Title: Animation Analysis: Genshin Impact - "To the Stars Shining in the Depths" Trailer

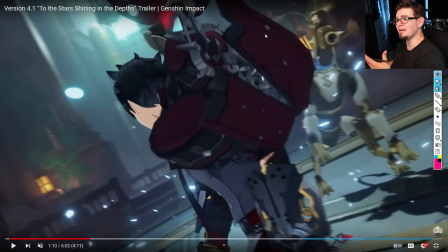(12:14)
Whereas when you lock down the camera for these, you're able to fudge those corners a little bit, make some cheats,
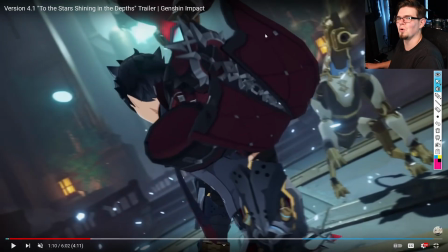(12:20)
and like make things just work a little bit more efficiently for the
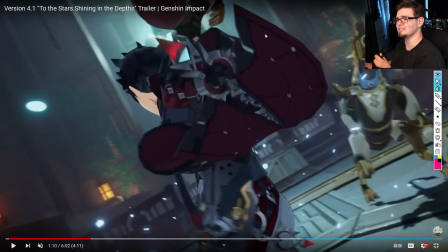(12:24)
animators and make sequences like this looks so much more cool.
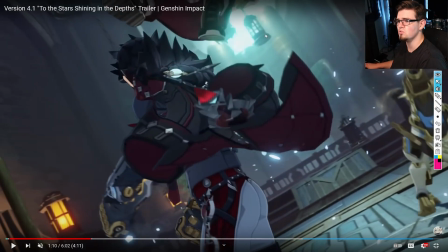(12:29)
You know, you get that cool factor when you have something like this. That's why those special moves have that in them and why they're like a separate camera instance.
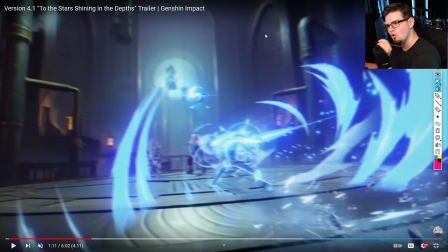(12:38)
You don't want to overdo it, but you want to have it cool enough that you can do these sorts of things,
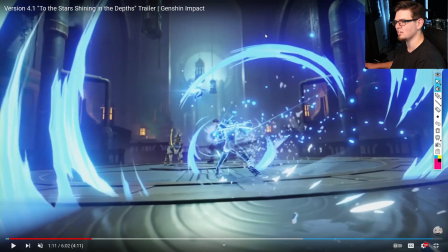(12:45)
this huge vortex going on around the character. Like all those are lower resolution, as I'm sure you can see.
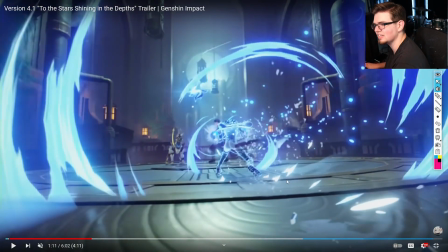(12:51)
These are all like 2D textures just kind of appearing and disappearing as needed.
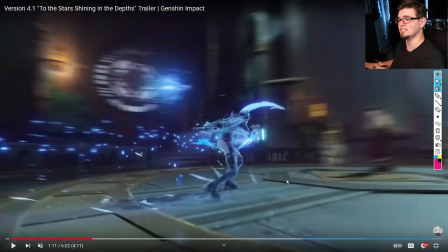(12:55)
That's a lot easier to render in, especially when you know the camera isn't going to be getting too close to them and looking too shoddy.
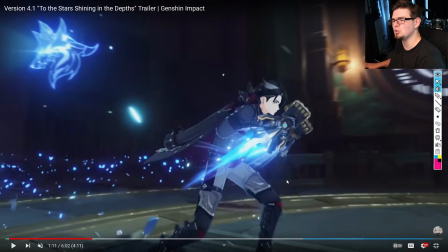(13:01)
So that's just, that's cool. I love game animation in its own way.
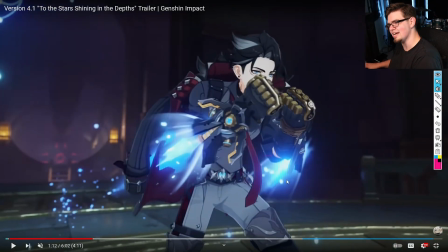(13:05)
It has such limitations to it at many times,
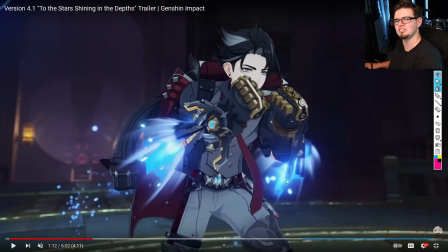(13:10)
but then when you're able to just unleash like this and have these really cool cinematic attacks,
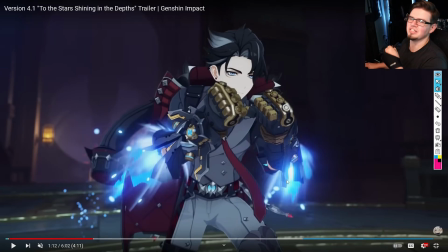(13:15)
it makes everything so much more worth dealing with all those restrictions around. It makes it so much more worth dealing all those restrictions around earlier.
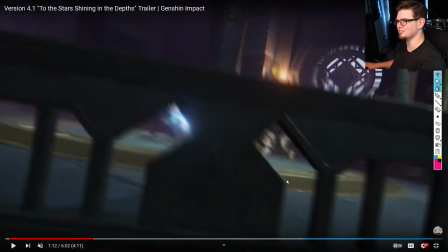(13:26)
So these moments, I'm sure, are where the animators are like, ooh, yeah, I'm on the A team.
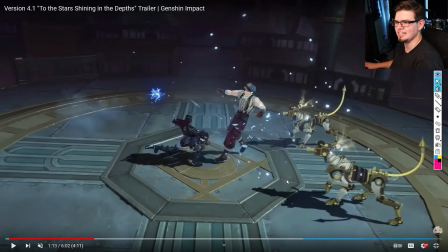(13:31)
Another side thing I wanted to talk about when I get in here, because I'm seeing the character model here, the one he's attacking.
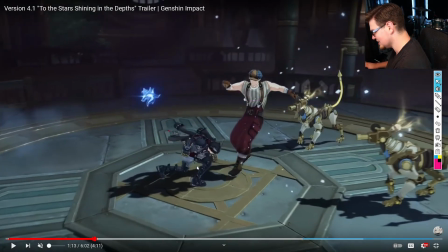(13:37)
Just keep an eye on him and his face right here, because you can totally tell that it's just the model.
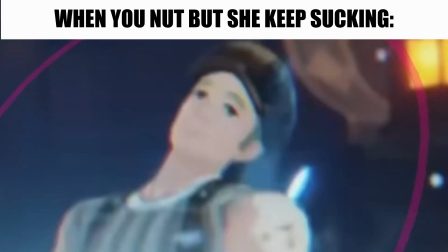(13:45)
There's no expressions. He just like me when my bank account, like he's just got this dead eye look,
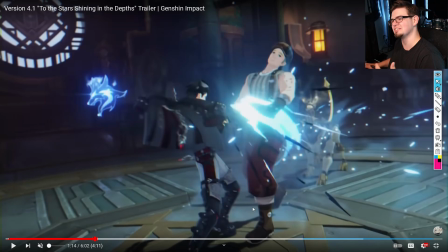(13:51)
and that's just because you don't need to have the characters that are getting pummeled really show any emotion,
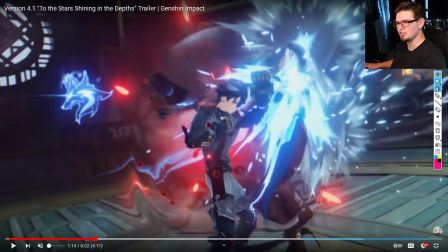(13:56)
especially when you're this far away and you know they're going to be berated by more and more assets.
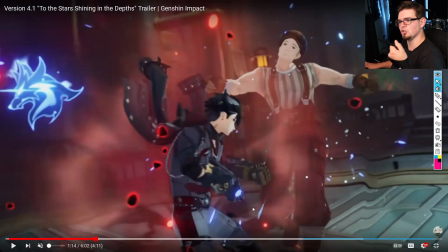(14:01)
They're going to be covered up by so much. You're going to be looking at the cool main character beating the ever-loving hell out of him.
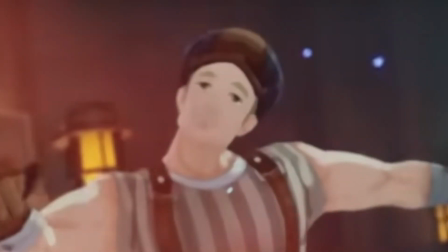(14:07)
You're not going to be looking at his sad, depressed, my wife left me looking eyes.
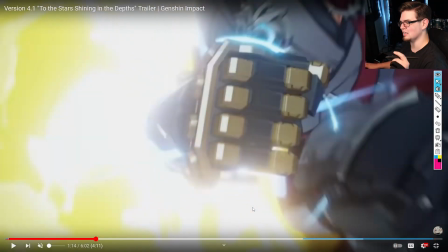(14:12)
So it totally works out. And those are the type of corners I'm talking about, where you know that a character is not going to be utilized in the same way, so you put all the focus on the other one and basically let the opposition ragdoll. If you don't need them to be fighting back, don't even do anything to them.
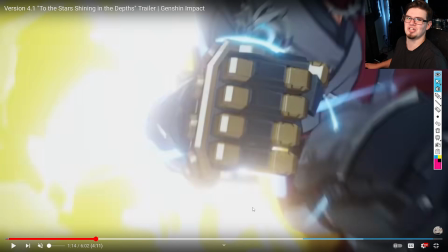(14:27)
Just let them go A-pose and get their shit rocked. Like, that's all you gotta do.
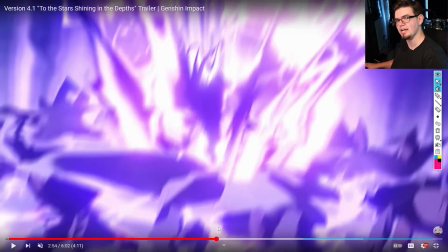(14:32)
For this one, I already talked about a lot of what I was gonna say for this one with that prior special move segment I had, so I'm not gonna get too deep into it,
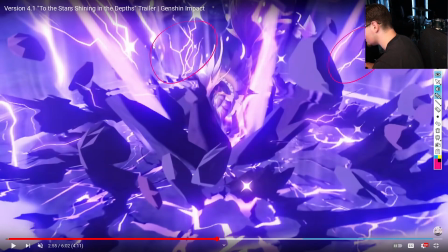(14:40)
but wanted to point out more of this, because like I had said in the last one, a lot of these, like, 2D assets, these lightning bolts, I mean, even a lot of this, like, rock shrapnel seems to be 2D. There's not much 3D asset here. Maybe these gigantic rocks, you know, like the large chunks,
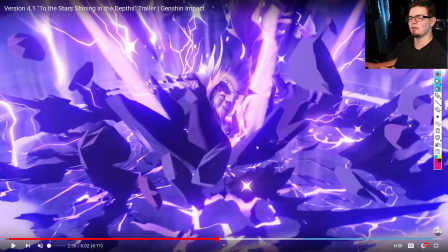(14:57)
but the smaller stuff and the stuff getting like layered in the background, the stuff on the ground itself, is all just asset work.
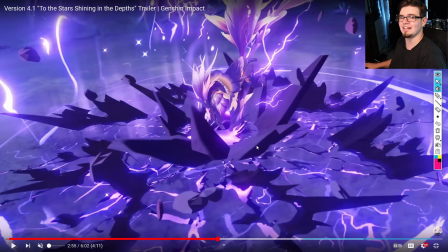(15:04)
It's all flat 2D assets, and it's minimizing the effect on the engine because, again, you don't want to render too much all at once.
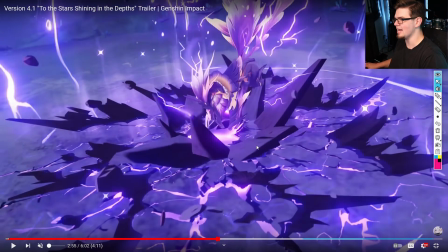(15:10)
It'll make games laggy and what have you.
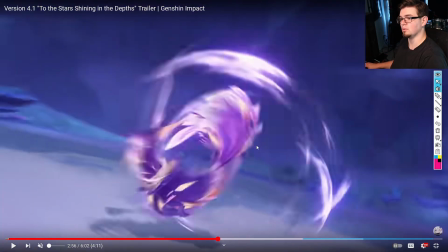(15:12)
So this is just another really beautiful example, by the way, even down to like having this stuff on the ground.
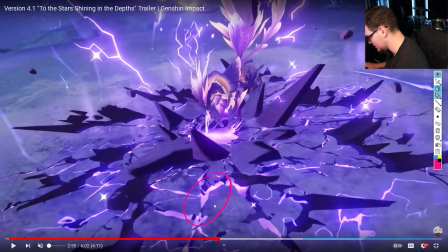(15:20)
Like, it looks like the ground is broken, but it's truly just like painted. It's just 2D. There's no depth to it, actually. They're just feigning depth by adding these little ridges and such and making it look like the ground was cracked open.
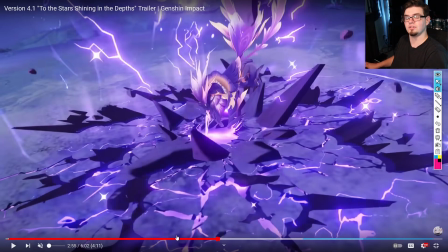(15:33)
It wasn't, and that's so cool. There's so many things, like I said earlier, that you can do with game animation, specifically in-game, that you wouldn't have to worry about in a 3D cinematic or just an animation cinematic in general, because you can just draw it, you can just render that, and it won't have that much of an effect.
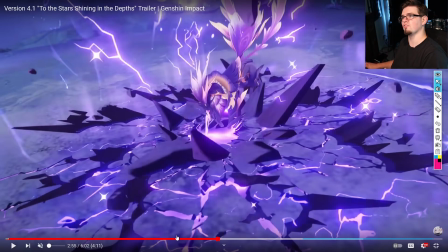(15:53)
I mean, there's still allocation issues for things to not be taking days, weeks, months to render, but not nearly as tight as it takes for a live render in a game engine.
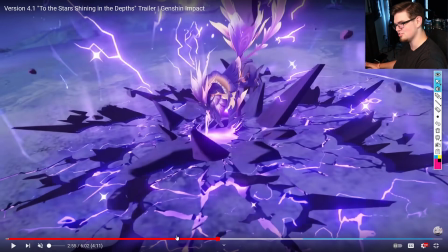(16:05)
So there's just it's a different monster. Like I said, there's so many rules and restrictions you have to follow compared to the other.
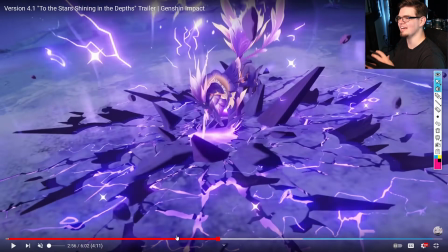(16:13)
And it's so cool seeing where those land and what the animators do to make that happen.